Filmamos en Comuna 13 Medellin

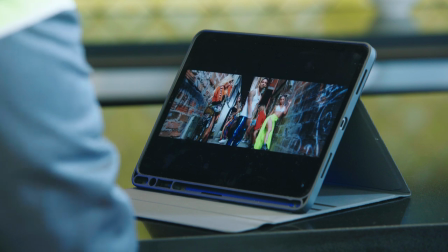499s
Yo había filmado muchas escenas con las modelos,
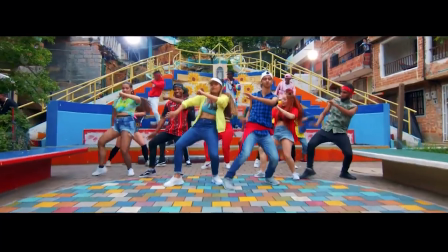502s
pero bueno, por alguna razón los productores de Daniel no las querían, la escena, porque pues querían que el video fuera bastante performance.
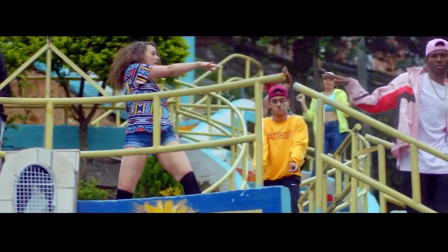509s
Esta escena aquí de las piñas y eso, pues la salvamos.
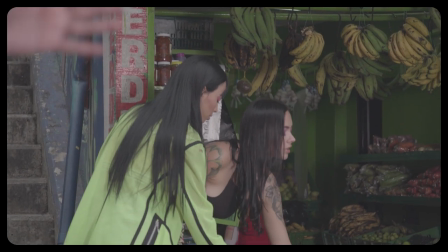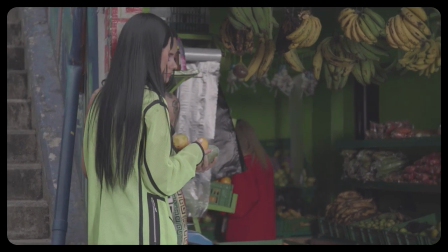517s O con las manos. Ok, vamos para adentro.
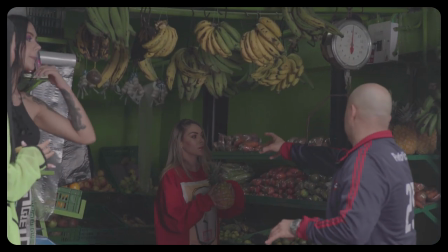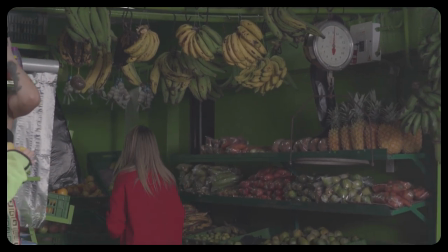526s Ah, mira, es la dueña de la revoltería,
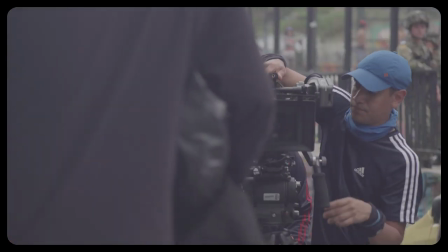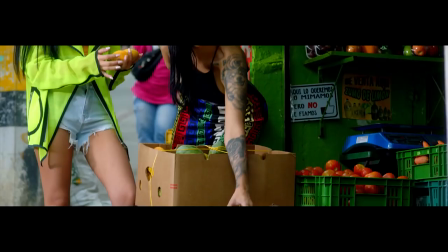537s vamos.
Yo quería, porque no sé lo que quería, para mí, cuando yo voy a Medellín, no pienso en esos lugares, la fruta, las amigas, en el barrio, se saludan, se encontraron en el colmadito.
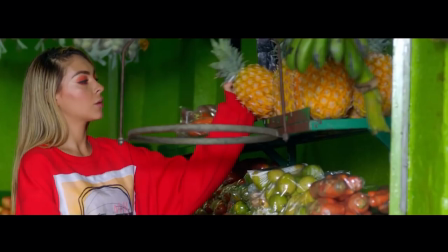546s
Yo lo veo así, ¿me entiendes? So, de un punto de vista, yo peleé por esa escena y se quedaron.
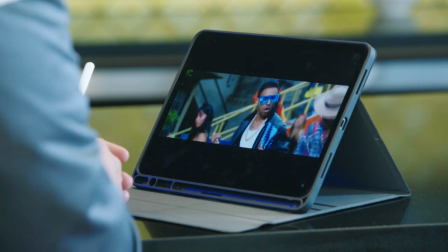551s
Mira qué bonitas son esas escenas. Aquí estamos en la escalera tiene muchos colores. Aquí fue una oportunidad para poner los cuatro artistas, ya que estábamos juntos. Y me encanta, o sea, ya el color que tiene la escalera nos da esa escenografía y ese arte.
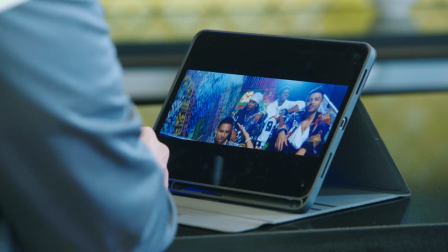567s
Los bailarines guerreros estuvieron hasta el final y no se quitaron esa gente, estuvimos mucho tiempo ahí. Usamos gente del mismo barrio que estaban dispuestos a salir en el video hasta bailando. Fue editado por George Papi este video. Yo hice la cámara y dirección.
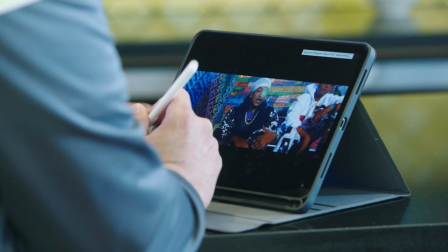582s
Pero también tuve gente en Medellín que me ayudaron con la cámara, con el running, que hicieron un excelente trabajo.
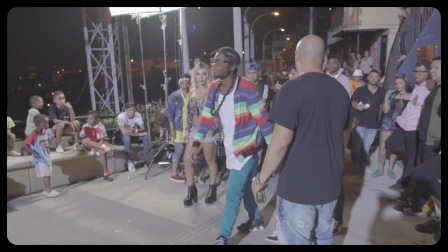588s Un muchacho bien jovencito. No, yo tengo con escuela. Dale, Pipa, acción, dale.
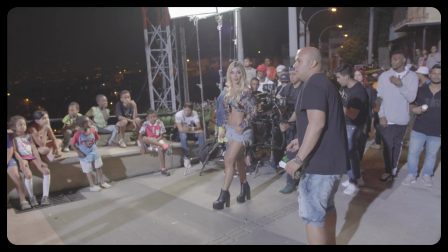595s Siga, usted, dale, normal.
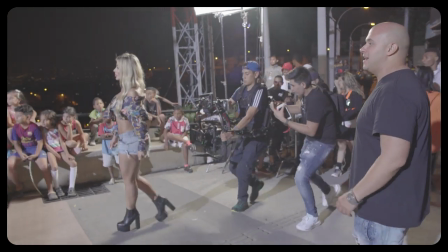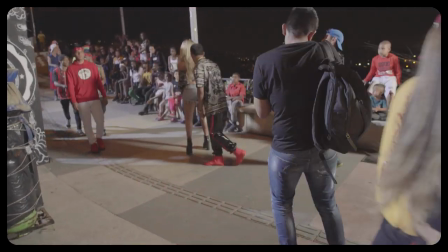601s No miren cámara. Ah, se ve la sombra en el lugar. Sombra, todo el tiempo. Vamos para atrás, bueno.
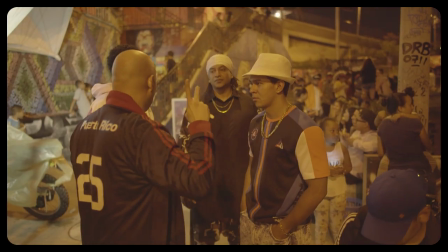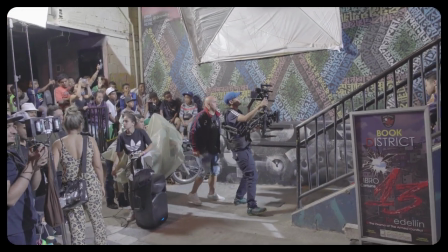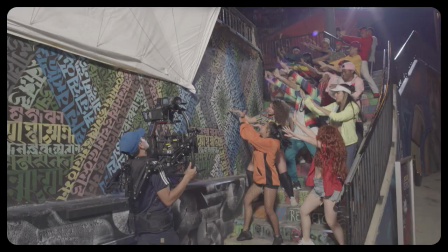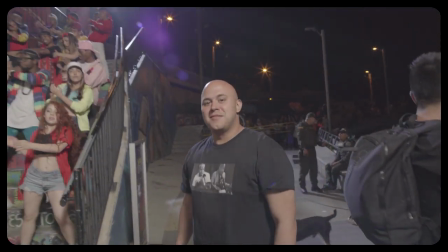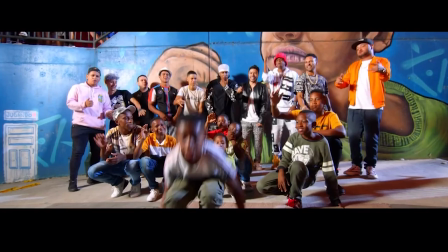639s
En esta escena aquí usamos todos estos muchachitos, son del mismo barrio de allí que bailan.
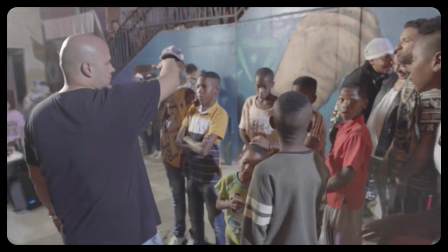644s
Esa como, si usted va a ese sitio, la Comuna 13, Graffiti Tour, a lo último arriba van a ver siempre unas personas bailando y esos son estos muchachos.
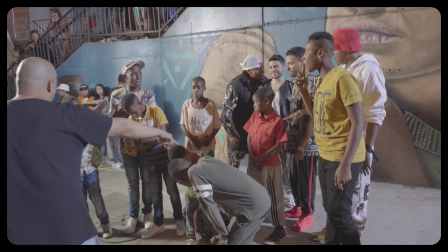652s
Ahí está el hermano de Pipe, que también es cantante. Y nada, pues estamos contentos, el barrio, color. Así mismo como ven el video, así mismo fue el día, bien, una vibra positiva. Ya tú sabes, Pipe Calderón, volverla a ver con Okoyaji y Daniel Calderón, muchas gracias.